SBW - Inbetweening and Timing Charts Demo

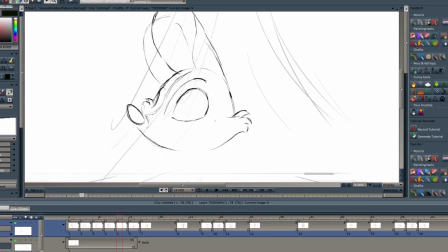It's probably a strange concept to think about at first, but I think once you get the concept and idea down, you'll definitely try implementing it in your drawings. Also, if you feel like you've become more comfortable in being more bold with where your in-betweens are, you can become more gestural.
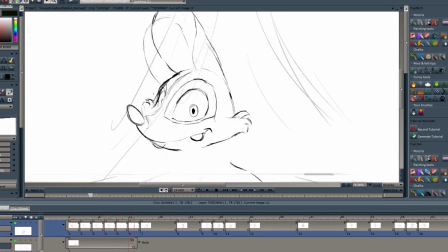You can just draw the basic shapes of the character. You can just draw them immediately without having to do the point to point technique that I was showing earlier if you feel more confident and if you want to be more decisive with your in-betweens. That being said, you should always still do the point to point technique. I still do it when I am in-between.
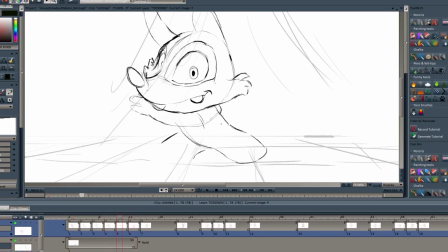Anyways, there will be many times where I'll speed up the video because in-betweening is a lot of work and I feel like just watching someone in-between for the hell of it is not fun at all.
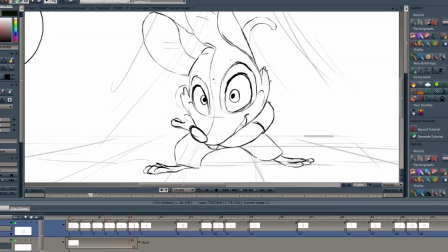So it's just best for the video consistency to just speed things up.
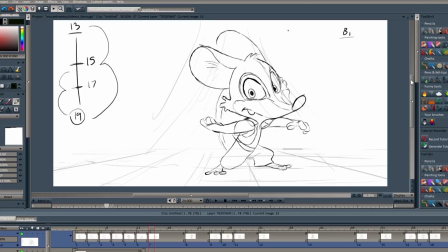Alright, the next thing I'm going to do is make an in-between for frame 13 to 19. So when I look at my chart and when I roll through my drawings, I can see that the action is slowing down. This is a slow end. And it's not just one drawing I have to do. It looks like I'll need to do six frames.
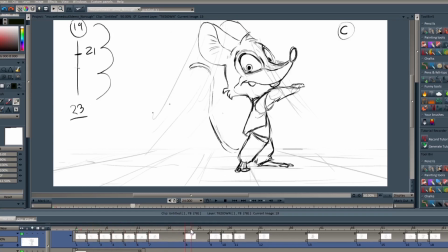So that could be two new drawings in twos. So I'm gonna ask you guys what drawing should I do first? Well ask yourself what drawing will the other smaller in-betweens need to refer to?
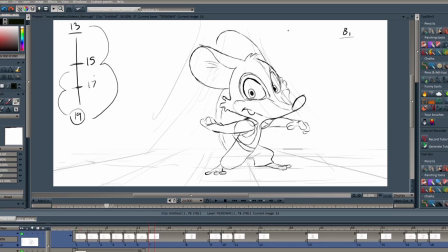I can't do 17 without 15 and 15 isn't even half between 13 and 19 so I'm gonna do 15 first. So once I'm done with that I'm going to use that drawing to do frame 17. So again, my top advice is to do the drawing that the other in-betweens need to refer to.
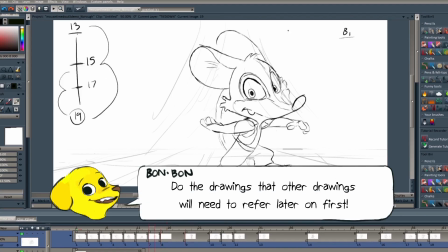You can also look at how big the spacing the drawings take within the timing chart.
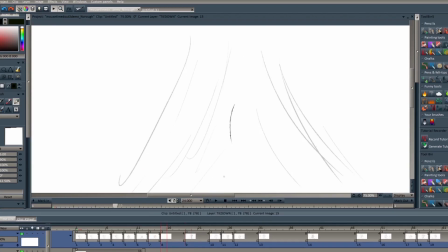That can also help with choosing which drawings to do first, then just work your way getting smaller.
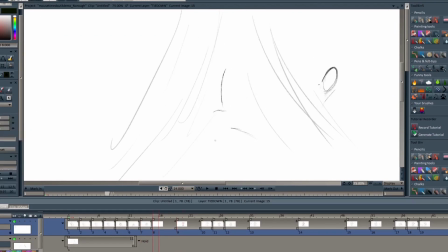As I am in between, you'll notice that I'm always constantly mixing between flipping, doing the point-to-point technique, and being gestural in my shapes.
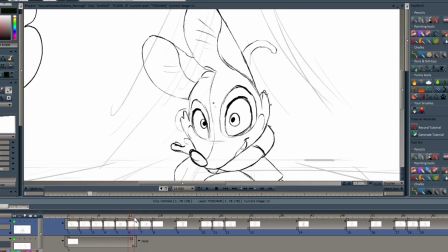Another thing I want you guys to think about is the context of the in-between.
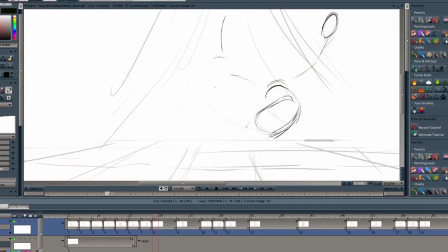This is such a fast motion, what I'm animating here, between where he whips his hand across the screen.
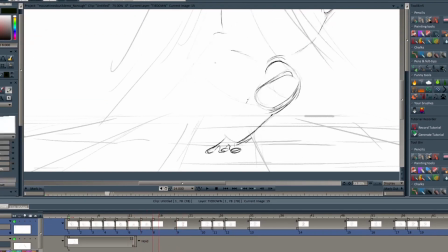So I'm also going to think about dragging or overlapping action, where when he does whip his hand, his palm and his fingers would have this somewhat dragging motion to emphasize the force.
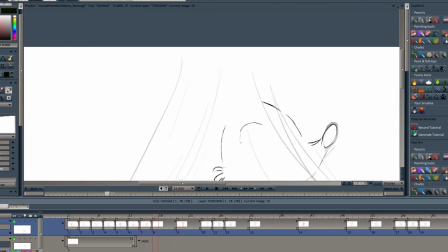Another thing I'm thinking about is I don't want the arcs to be too big.
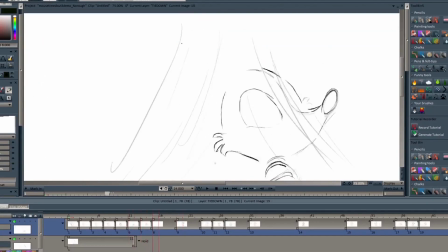I want the in-between to be more straightforward and just easier to read. So I'm not going to move the placement of his hand too much.
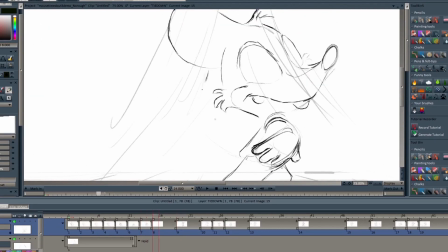So what I'm going to do is I'm going to pull off a foreshortening where his hand comes closer to the audience.
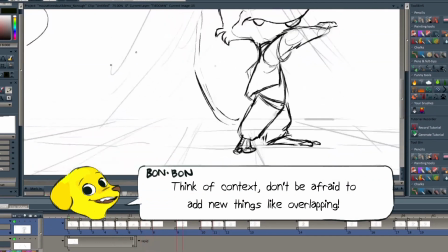It gives it also more of a popping out feel.
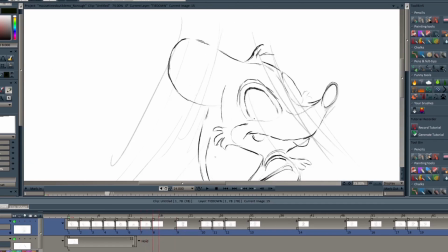Something that could add that extra oomph in a very quick and whiplashy moment. So again, I'm an advocate of thinking about the context before actually implementing the in-between itself. Like how fast he's moving and the intent.
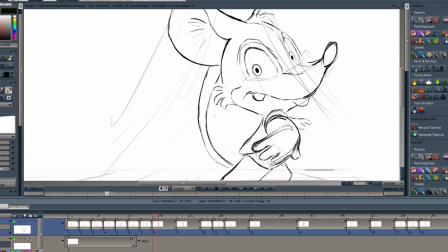I'm probably thinking a little too abstract right now, but I hope you guys are getting what I'm trying to say.
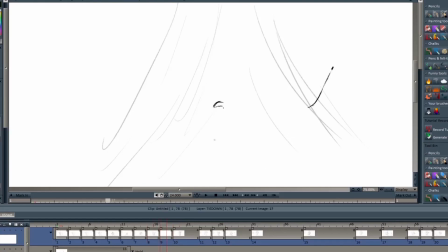Alright, now I'm working with frame 17. One thing I noticed is that there's still a lot of drastic change in the part where he whips his arm.
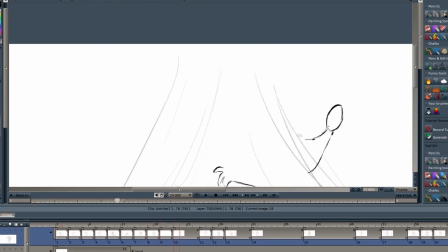In the previous drawing, I guess 15 at this point, the arm is more extended. Whereas in the next drawing, it's bent and his hand is now behind him.
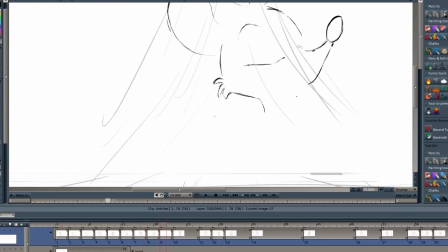It's way past his torso. If I were to just do a dead-on in-between, it would look as if his arm is losing volume and that he would have missing joints. So again, imagine you're looking at this character from a bird's eye view,
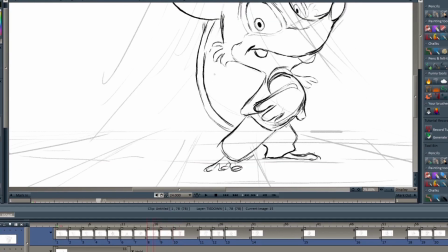and imagine you're in-betweening his arm from this bird's eye view.
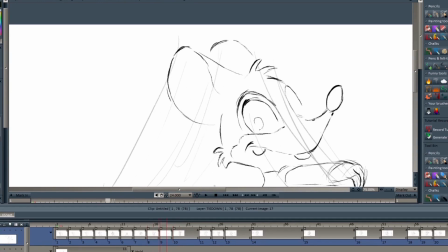At the same time, you're trying to maintain the arc of where his elbow moves, where his hand moves, and how his overall limbs move.
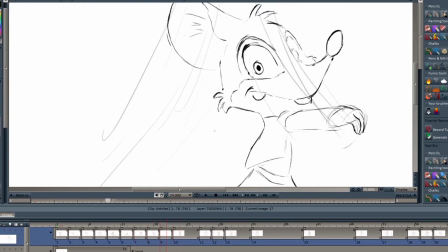And then once you grasp that idea and when you translate it into a perspective drawing like this,
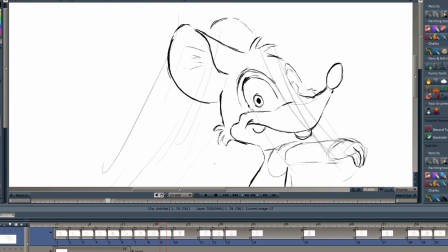then you'll notice that the arm sort of overshoots or extends way more out than the next drawing. So don't be afraid to overshoot some parts of your character or whatever you're in-betweening. In fact, it could work better for them. It's kind of like choosing colors for painting.
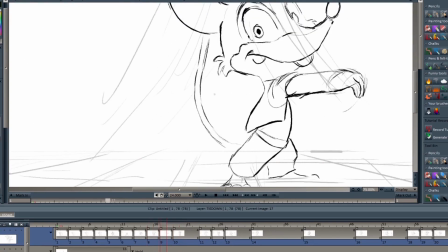Sometimes you'll work with a color combination that doesn't look like it'll work at all,
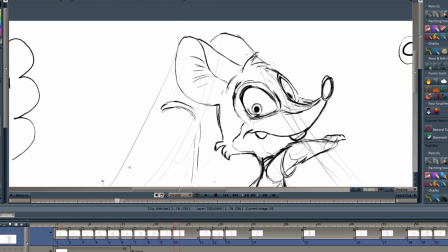But when you do use those colors and when you do improvise with them,
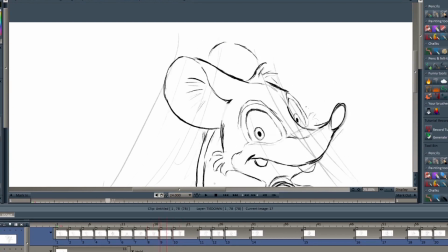it's seemingly works together.
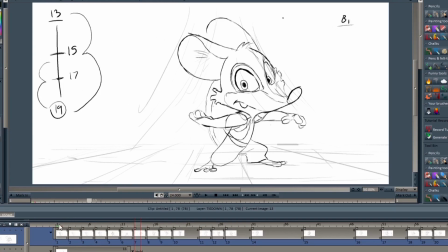So part of the art of in-betweening is actually learning how to take risks with adding new arcs.
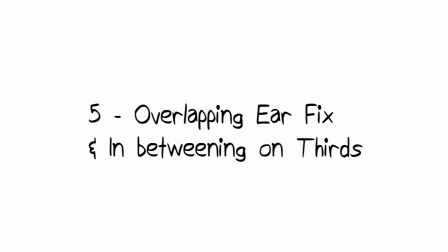All right, so let's see what we have so far because I'm pretty curious how it looks like when we play it.
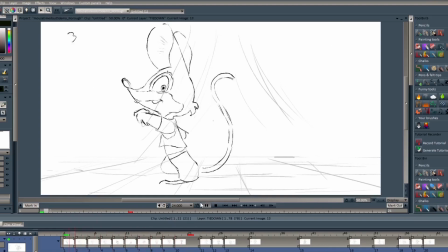All right, so when I watch it, I have to say I'm not really a big fan of how the ears are working. It's because they feel a bit too mechanical and there's just not enough character And I feel like we could add things like overlapping action So I'm thinking what
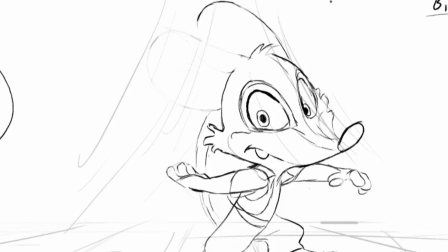if the ear dips down as soon as Richard's head pops up using frame 13 where Richard's head pops up I'm going to erase the ears
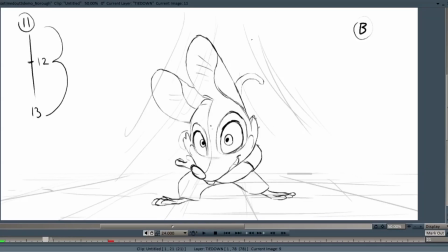or what I have of the ears and Actually make it favor a down pose to give it the illusion that it's actually Being dragged by the head which is going up. Just think of things like weight distribution It just creates more of a believability that There's a weight difference between
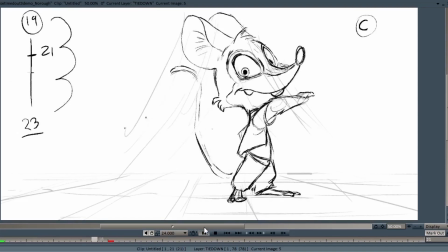his head and his ears which which which are more floppy Alright,
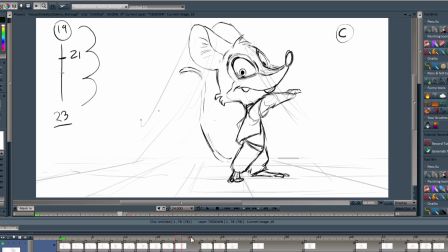so in order for me to do frame 21 I'm going to have to pull off on an in between in thirds And it looks
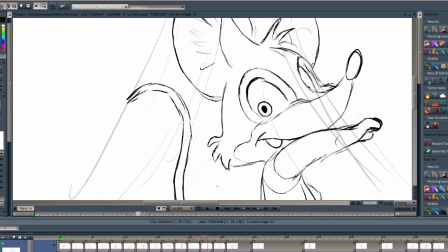like frame 21 is favoring drawing 19 and again it's in thirds not favoring.
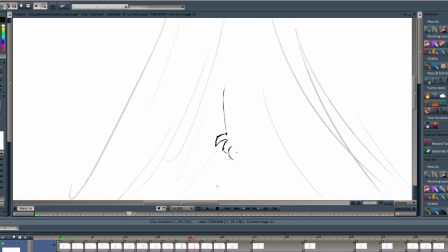Now doing things like thirds is really tricky because it's not exactly full-on favoring one drawing over the other.
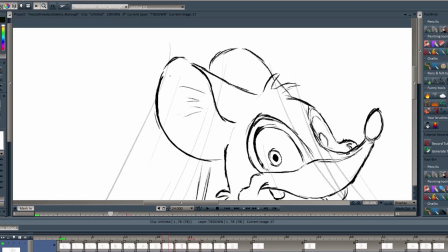You're taking consideration with the other drawing that's not favorite as much but it looks like it still has an influence.
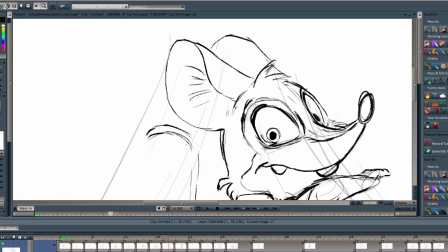Whereas if you were to do a straight favor it's easier just to favor one drawing but in thirds you
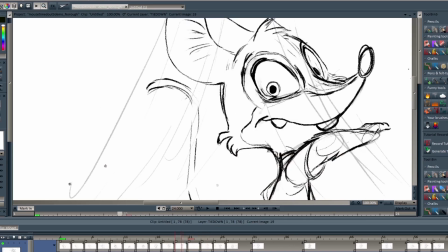kind of have to find a way to mix both but really show that your favorite one over the other.
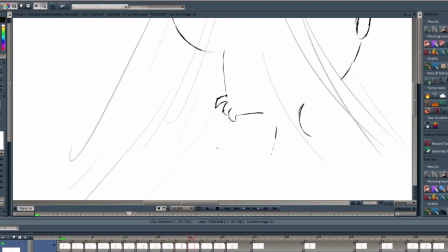Now again there's a few reasons why I put this as thirds. One is because it's going to read pretty fast.
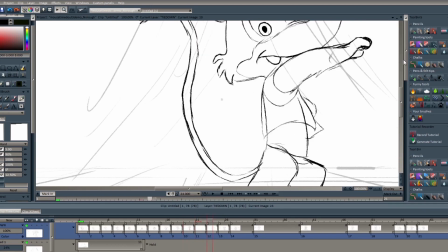And two, I want to give a more snappy feeling between the transition and if I were to even half it,
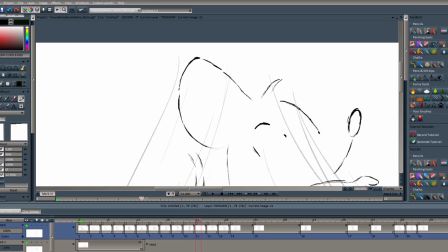it might feel a little floaty because you wouldn't be able to read the pose where he's standing straight up.
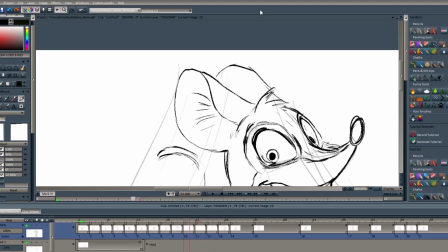I have to say, thirds I always find difficult and very annoying to do because
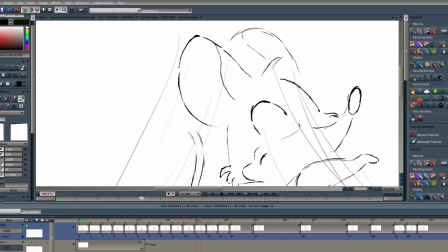it's there's a lot more thinking involved when making drawings four-thirds and the only time I see myself using thirds is when I really really want a key to read or when I'm animating something with a lot of
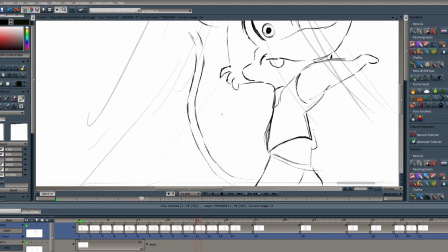very slow and subtle movement and that's why I had Richard do something quick and very simple because
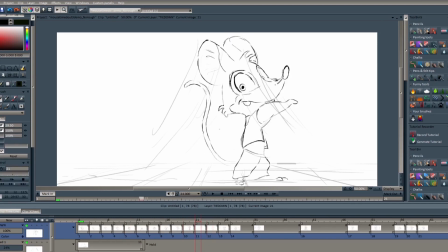it's easier for me to show you guys the basics of a timing chart and how to read them or utilize them.
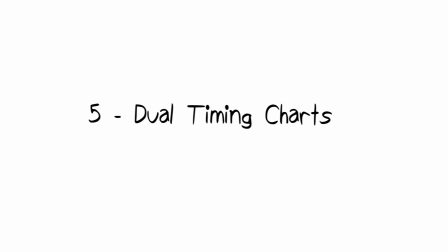Well, I hope it's helping, but yeah. Now, you might be asking if there's anything else that's trickier than doing a thirds.
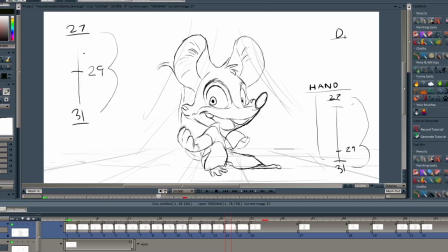Well, what if you're dealing with two timing charts instead of one, and you have to show those two timing charts in one drawing? That can be a real bitch, but it's one of those things where you have to keep in track with what's moving and the context too.
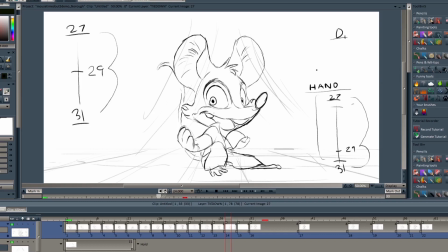Again, the context. So the primary timing chart I have on the upper right features Richard's head, his body, his overall primary bodily movements, the more bold gesture. The second timing chart focuses on his arms.